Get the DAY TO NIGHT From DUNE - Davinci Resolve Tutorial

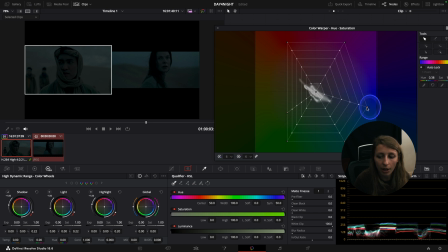738s
For the sky, I feel that maybe I can make it a bit more cyan, because the sky on her side is a bit more cyan, so there's a bit more separation between her and the sky.
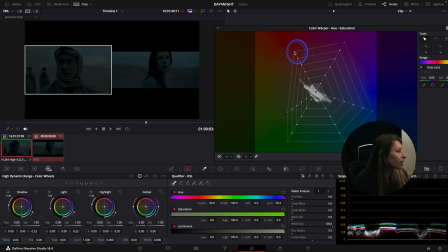755s
And so for his skin, right, I think maybe I'm just gonna, if I desaturate, maybe I think it can work if I desaturate a bit.
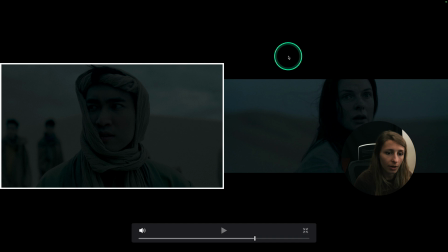771s
And yeah, it works. Okay, so we have something a bit more natural going on. And right now, we are pretty close actually, guys.
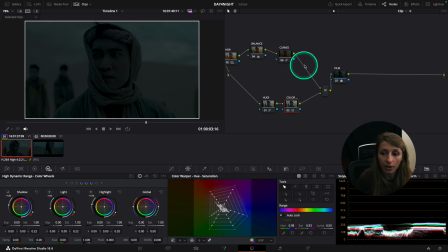782s
What I just want to do is just bring up his face a tiny bit,
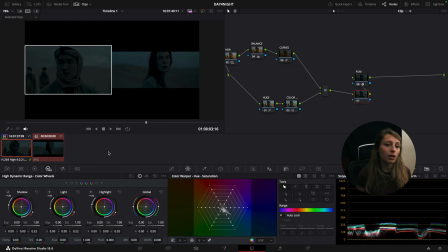789s
because if you see in terms of lighting, of course it's not the same, but here I have a more distinct face than what he has.
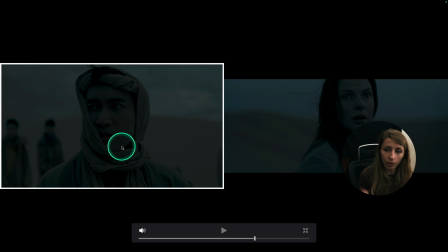798s
So I just want to bring up his face here.
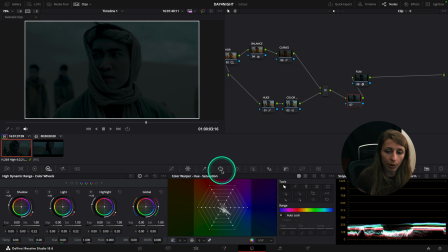802s
So to bring up his face, I'm just gonna go to my power windows, and I'm gonna select my power window, my circle here, and I'm just gonna create the power window around his face. To light up his face, I'm just gonna recreate what we've done in the HDR.
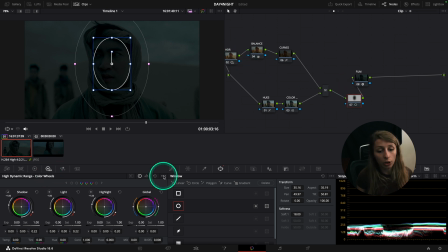821s
Select my HDR wheels, going to my menu, going to my gamma, going to my linear, and raise up my light over here. So I'm just gonna raise up my light, and if you see, when I raise up my light, I can see his face.
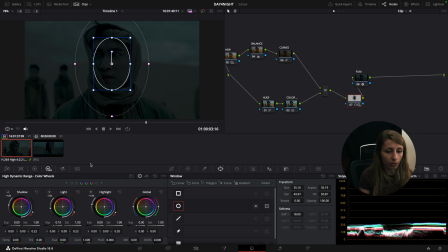837s
So I'm just gonna go towards something like 0.10,
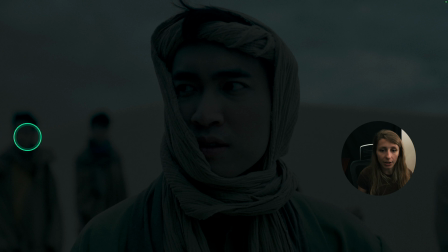844s
where it's actually pretty natural.
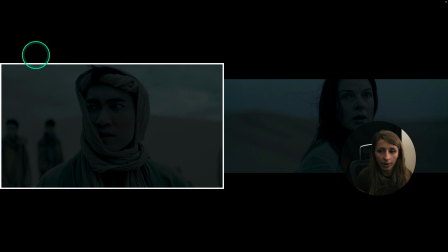847s
And if we compare, here is pretty lit, actually, it's pretty lit.
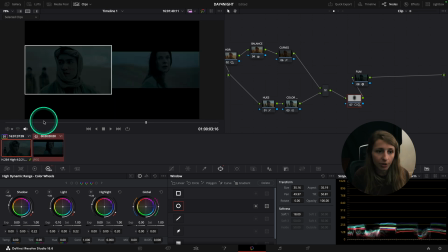854s
Then I feel that when I have these two together, maybe it's too lit.
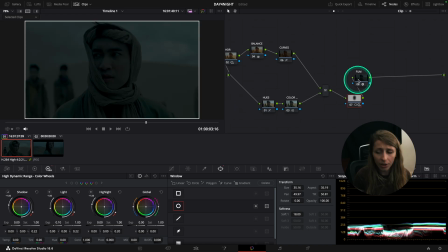863s
But don't worry, we're gonna just create also an overlay node at the end, just to have a bit more filmic feeling. And my overlay node will go after my film node, and this one will be overlay.
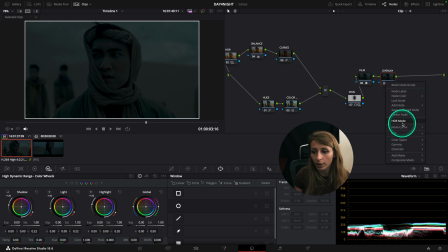881s
And I'm just gonna right click and go to composite mode, and go to overlay.
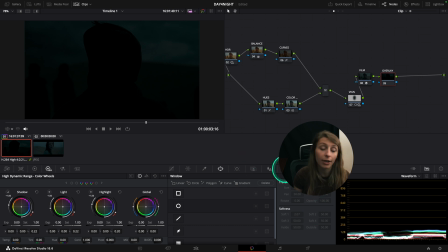888s
If you've seen my overlay video, like my density trick, this is completely normal.
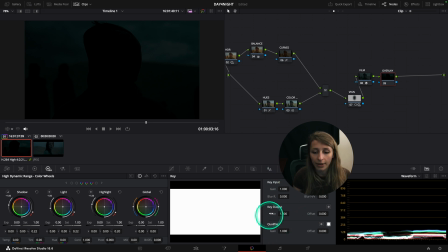893s
After, what I want to do is going to the note key and going to the key output and decrease to something like,
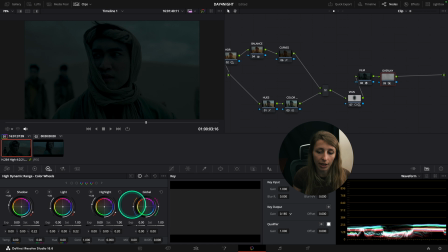902s
maybe I would say something like 18%, yeah.
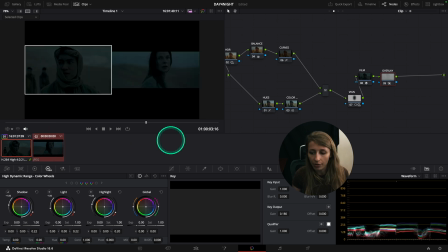909s
So when I pull out my reference, we are pretty close actually.
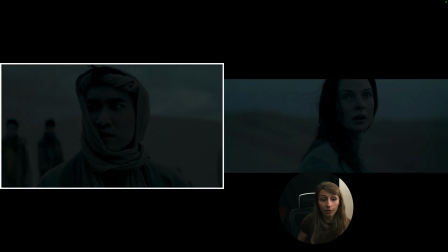916s
We are pretty close. And I feel that actually the overlay really helped a lot. It really helped a lot. The problem is that maybe I need to raise his face a tiny bit more.
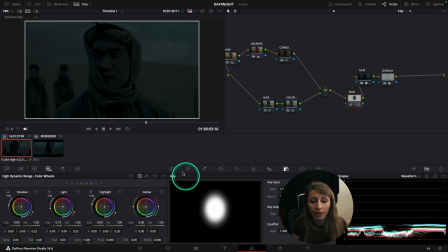927s
And I think after we are done. So I come back to my vignette and I will go to my light. And instead of 10, maybe I can go to 15.
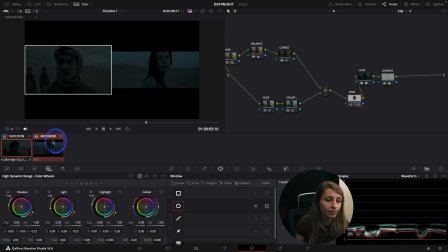940s
All right, let's go to 20 and see what's going on. And yeah, this is it.
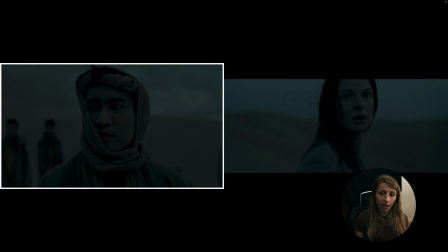948s
I think this is it, guys. Yeah, we have it. So see, guys, we went a long way.
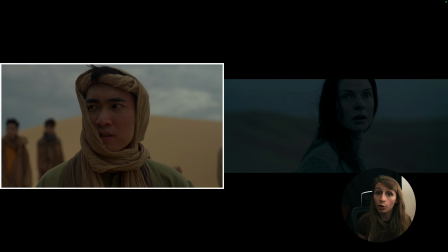953s
We went from this that was shot during the day to this that is
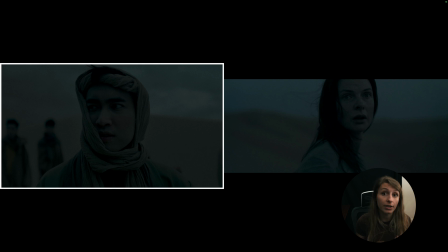958s
actually our day for night that is inspired by Dune part 1. And I feel that the result is so cool. I really love it. This is actually what we've done for the Riot Game project that I've worked on. I really like it.
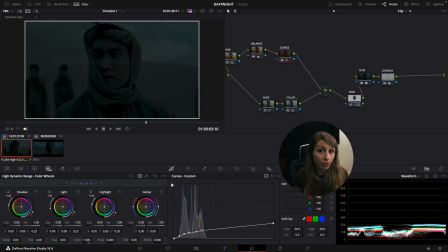974s
So if you see for day for night, actually what is the most important is to achieve to control your curves over here.
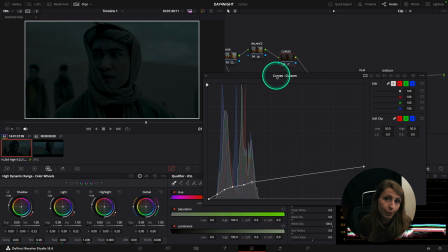983s
So there is no real hard science.